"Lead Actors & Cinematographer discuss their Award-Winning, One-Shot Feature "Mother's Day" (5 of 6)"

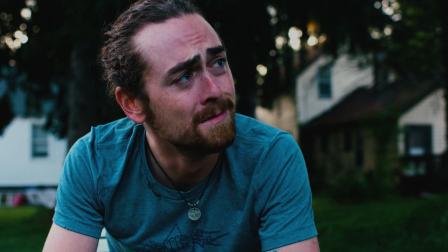[0:01]
okay so this is gonna be fun I'm Lisa Ludwig and I played Wendy in
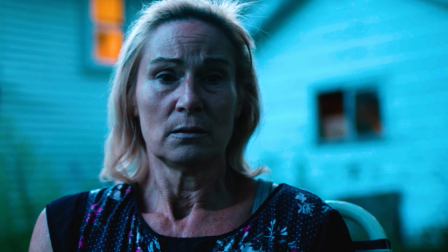[0:06]
Mother's Day I'm Mike Wagner and I played Jordan Wheeler in Mother's Day I'm Aaron Rizzo and I was the dog no you wish you were the dog you're so cute that dog that puffy now I'm that was the
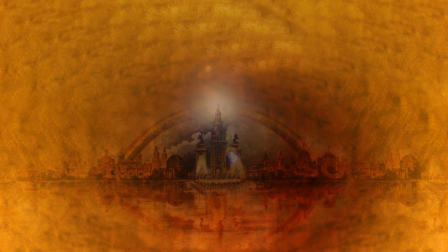[0:20]
guy who held the camera the guy the guy who held the camera yeah so you were like a third cast member actually it felt like it Really?
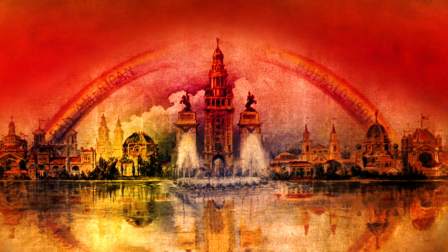[0:28]
We couldn't have done it without it. Me and Viv Duron Sound, we were kind of technically the only people that kind of hung out in the backyard together.
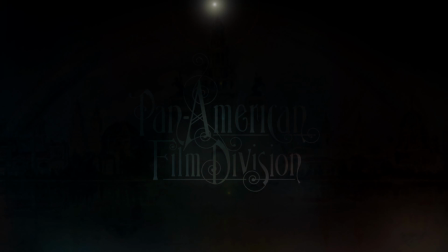[0:35]
And, you know, to try to put this all together during the pandemic was quite interesting. And luckily that it was just, you know, the two actors in the small crew. So, oh, here we are. I remember the first time going to this house, which is Travis's,
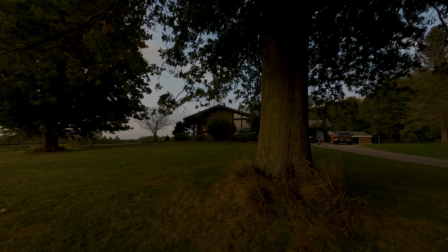[0:51]
the director and the writer's family house.
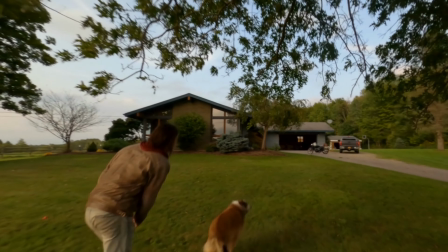[0:55]
It's so pretty. well it felt very homey yeah you know when it was fun to hang out there have food too when we were there I'm speaking dogs you got
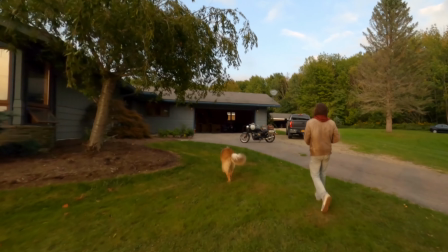[1:03]
you con rest in peace buddy so how did it feel like you know you walking up there that first day I mean doing
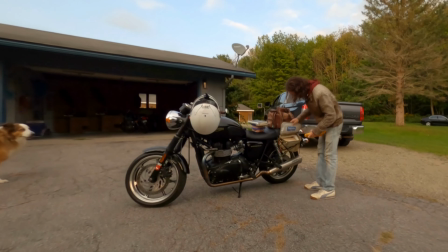[1:12]
all of this um no it felt good I just remember like this was a big deal for me of getting that I remember the
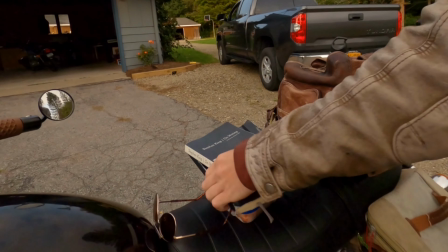[1:20]
Bernie sticker yeah that was a whole coordination to be like flip it up there yeah cuz that it took a long time actually yeah well even the motorcycle in
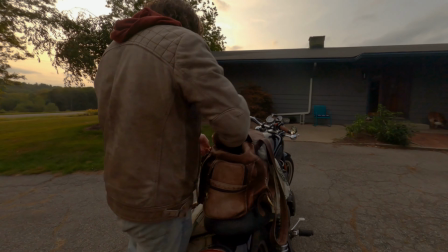[1:27]
general had you ever ridden a motorcycle before the movie no no I learned it a week before actually I wanted
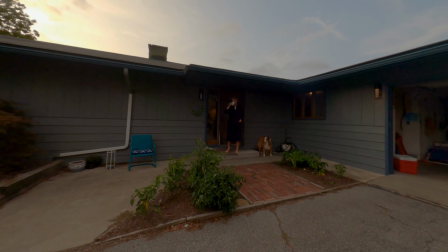[1:35]
to learn but they wouldn't let me do it so here right this is where the switch happens right so we come up so right here technically Travis is now getting on the bike
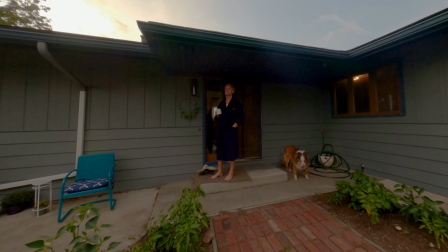[1:43]
same clothes same outfit are you supposed to give that away of course yeah it's just the good stuff I wanted
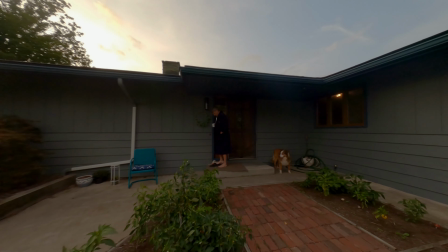[1:49]
you to say it same as me this was our way to get around that was to be like oh let's kind of you know hang on and this was tough because we're obviously
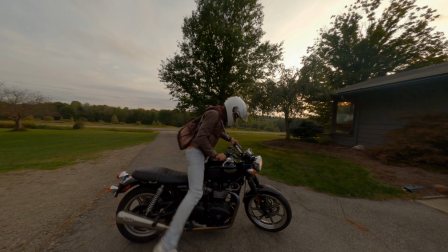[1:55]
on this wide-angle lens because we're on the drone right now and so it's like trying to not make it feel you cannot even tell
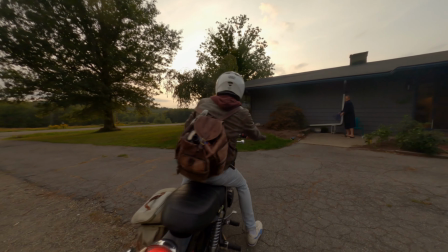[2:02]
that no you can't I it is like you come back and you're like there you go there's Mike still well when we go see the shot too it
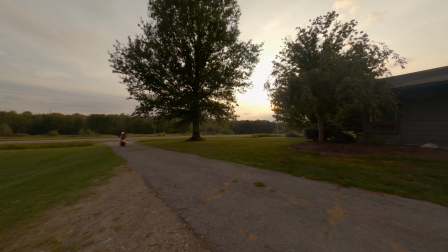[2:09]
is important that somebody know how to ride this motorcycle safely as you're gonna see they're going
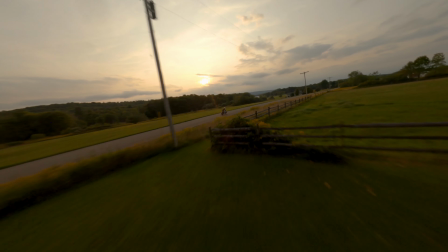[2:16]
fast I love this part look at this but I gotta tell you when I saw this I wasn't there the day when you guys shot this I didn't know you didn't ride because I knew you were
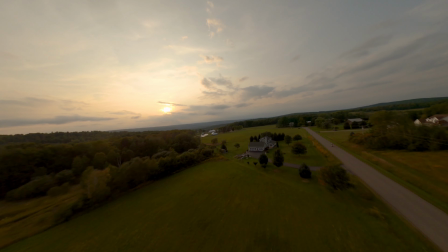[2:24]
practicing in a couple of days so I was very impressed with your riding so well
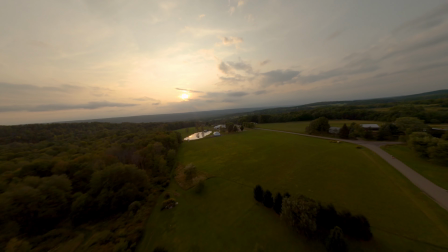[2:29]
thank you but and yeah I was trying to refrain
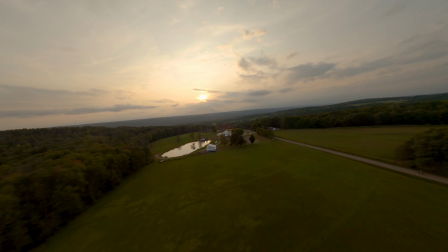[2:33]
from telling people it wasn't me until we actually Mike this was
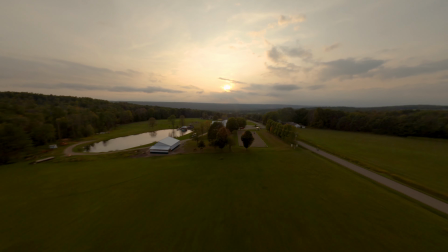[2:38]
we did a few of these shots earlier in the day sorry there's the horse this part's
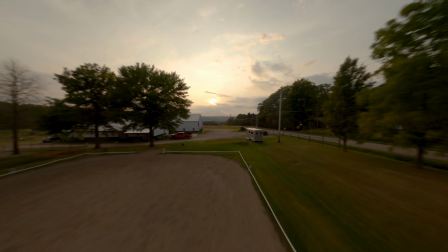[2:43]
I mean the horse being out there how cool this is an amazing shot so cool I still get like anxious around the telephone wire
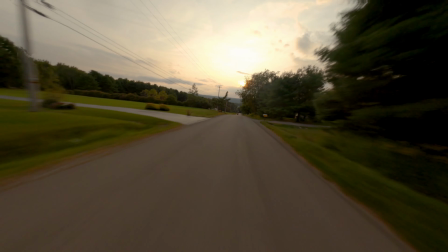[2:52]
Look at that, it's so fast. But again, I wasn't there when any of this was done, and I still remember, you know, on the big screen,
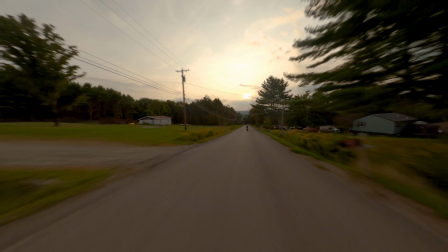[3:00]
seeing this, you know, at the premiere, going, oh my god, this is a legit movie.
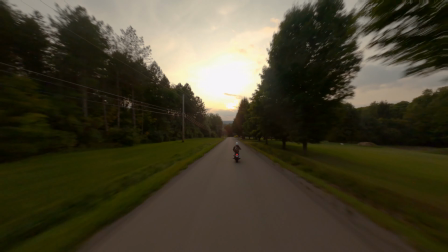[3:05]
This is awesome. Look at this. I mean, it's such an impressive shot.
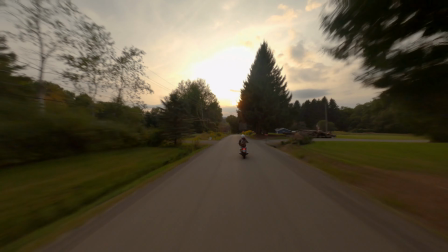[3:10]
And, like, you probably remember, this is the last take of the day, because, like, I think we did something in the morning.
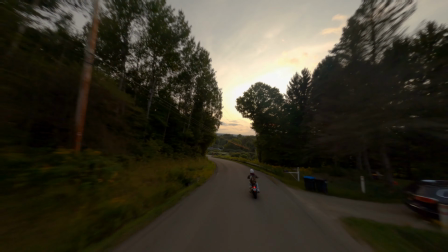[3:15]
We did a few in the morning, I think. Because we had to catch the race. Right, and so we're like, well, let's try the morning, but we wanted it to work because this is where the sun will be backlighted.
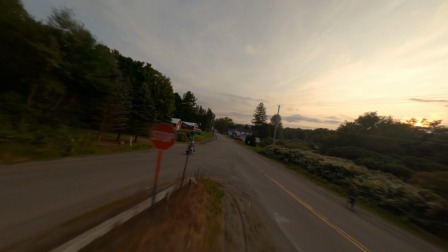[3:24]
We weren't sure if it was because it was cloudy most of the day. Didn't stop at that stop sign. No, it was a yield.
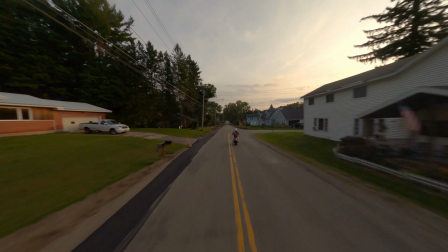[3:29]
It was a yield. He was cautious still. I always wonder if, like, in the beginning, if people think that's a character thing, where they're like, is this guy a nice guy?
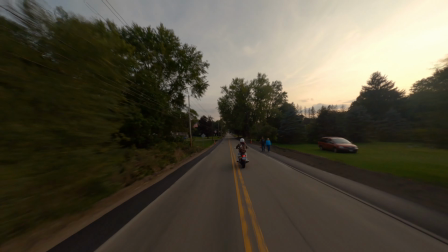[3:36]
You know, because he doesn't stop at stop signs, you know? But I will say the thing, too, about this shot, besides it, in my opinion, being a beautiful shot,
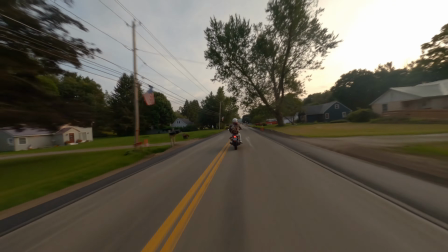[3:43]
it does set up the whole, the town and where we are and the play.
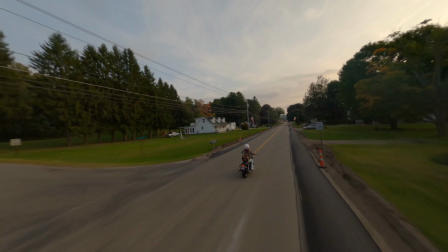[3:49]
I mean it's it's the perfect setup for what we're gonna see for the rest of the movie of where he lives and and what the You know atmosphere of the town is like or village or
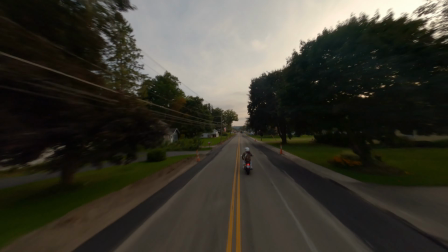[3:58]
But I remember it was so funny We like had all these things on lock and we were like yeah,
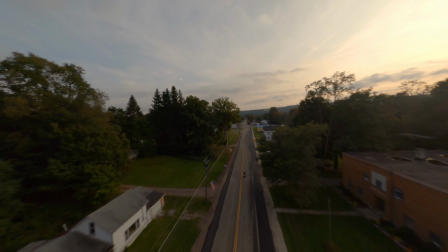[4:03]
all is good And then the day we were gonna do this the whole town goes under construction.